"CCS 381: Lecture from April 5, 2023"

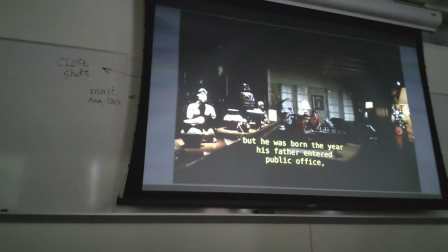(39:14)
etc and again the spaces are not small confining the characters you see the art on little sculptures and bases of pottery on the left side
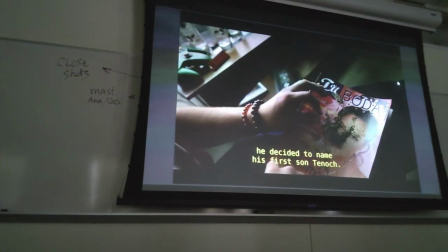(39:33)
and then finally even in this kind of space which is intermediate between public and
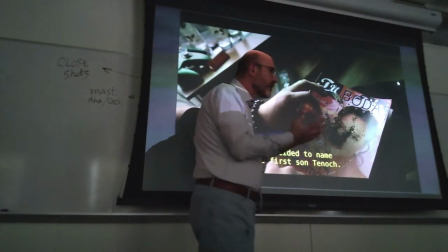(39:40)
private you see the more private cocoon of these two friends again in terms
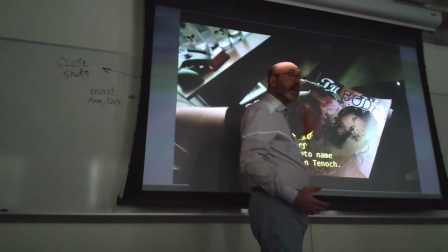(39:46)
of props anticipating the development of the story this is a magazine about weddings because they're preparing for
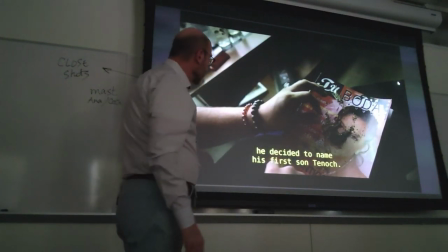(39:54)
the wedding that will be shown later where the president of Mexico has been invited however, ironically,
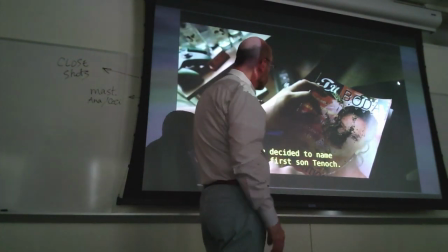(40:01)
on the cover of this glossy magazine about weddings they're preparing a joint
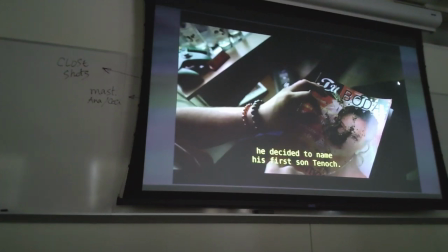(40:09)
but now with the closer shots you see that even in this big
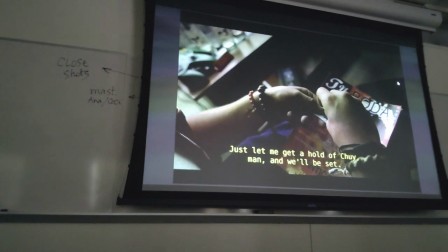(40:14)
house they can just focus on each other and ignore everything else ignore the servants,
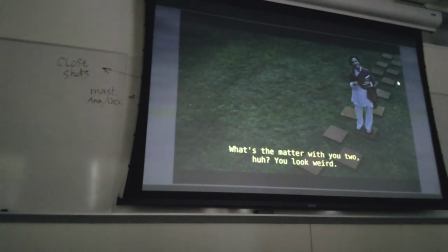(40:19)
their lives, etc right you see close enough this shot to include all
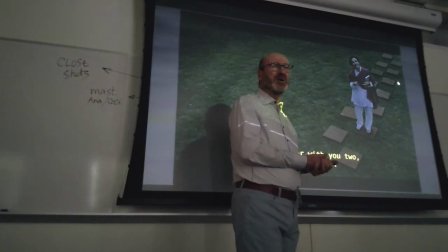(40:26)
of them and then you have this I don't know if you notice this when tenacious mother is introduced
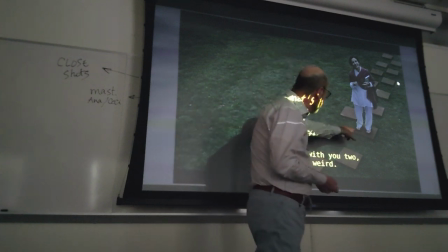(40:34)
she's like the queen of a chessboard she's moving from one stone to another you see through the frames that she's not touching
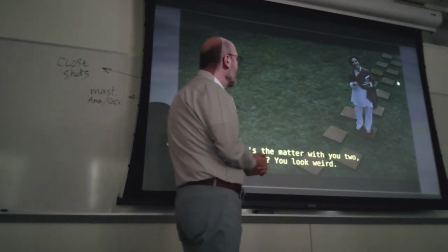(40:42)
the grass right as a a symbolic representation of a wealthy, privileged woman living suspended,
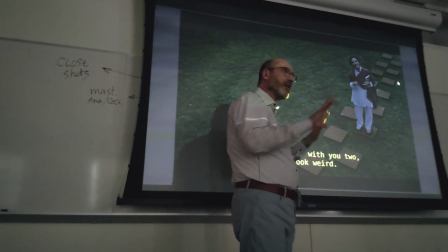(40:51)
without contact with the rest of the world, including the servants who keep up this garden.
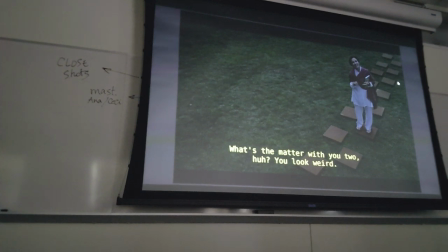(40:59)
So see her on this tile, and then she's moving to another without touching the ground, and then she's moving to another, right?
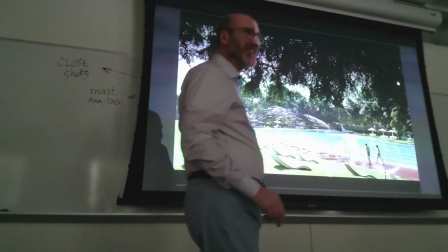(41:09)
It's kind of trivial. It's not the most ingenious way. and very readable then you find
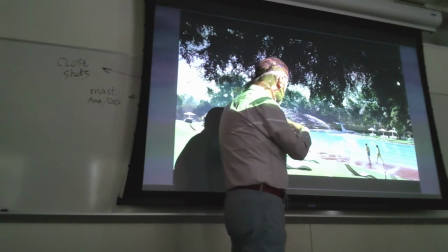(41:16)
another intermediate space because the country club where they go because
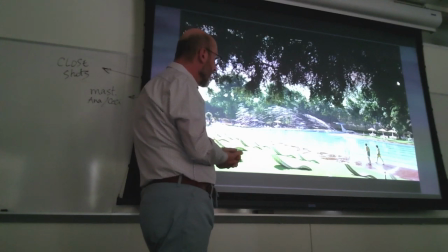(41:23)
Tanakh's father is a member of this club it's a huge place yet
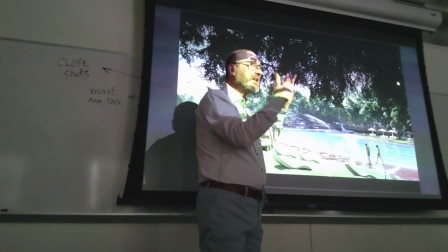(41:30)
you only find these two boys because nobody's going there because only people who have a membership can go
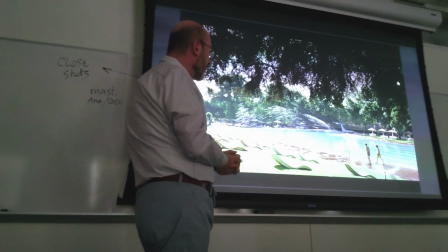(41:36)
there and reach people don't use everything they own or have access to so this is both a
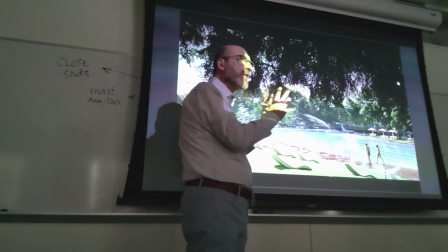(41:45)
big public space but also a space where they can be with each other right because there is no one around or virtually no one
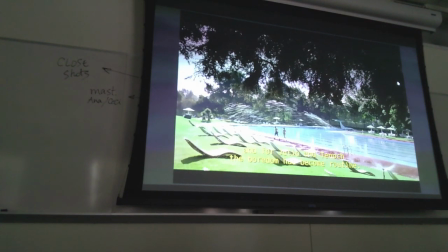(41:56)
and you see them in this space to
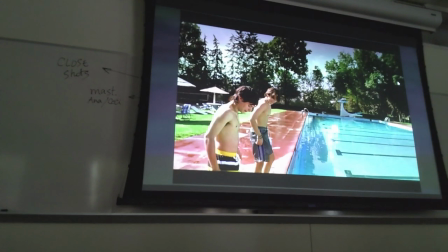(42:01)
see what kind of life they conduct and then you see them
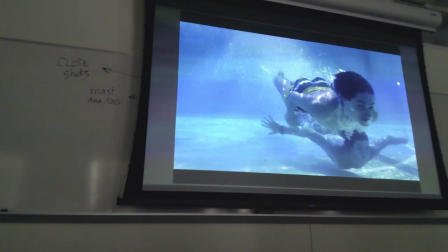(42:06)
inside the water and And the fact that they're swimming underwater is
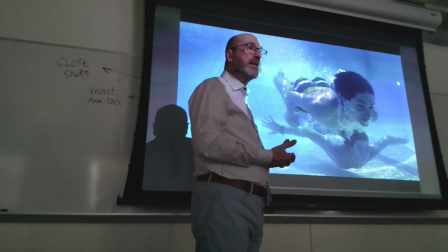(42:11)
indicative of their proximity and how they exclude the rest of the world.
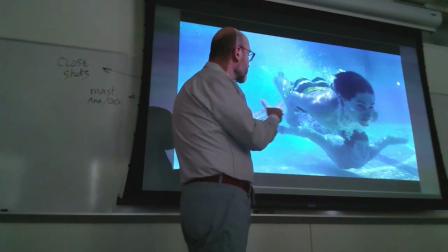(42:17)
When they're underwater, nothing can reach either of them other than the presence of the other.
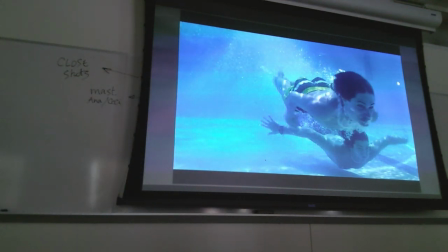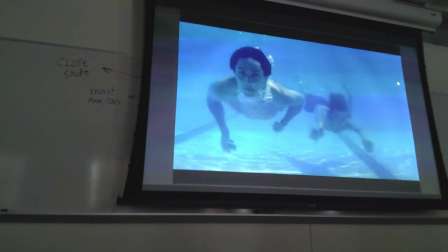(42:30)
Okay?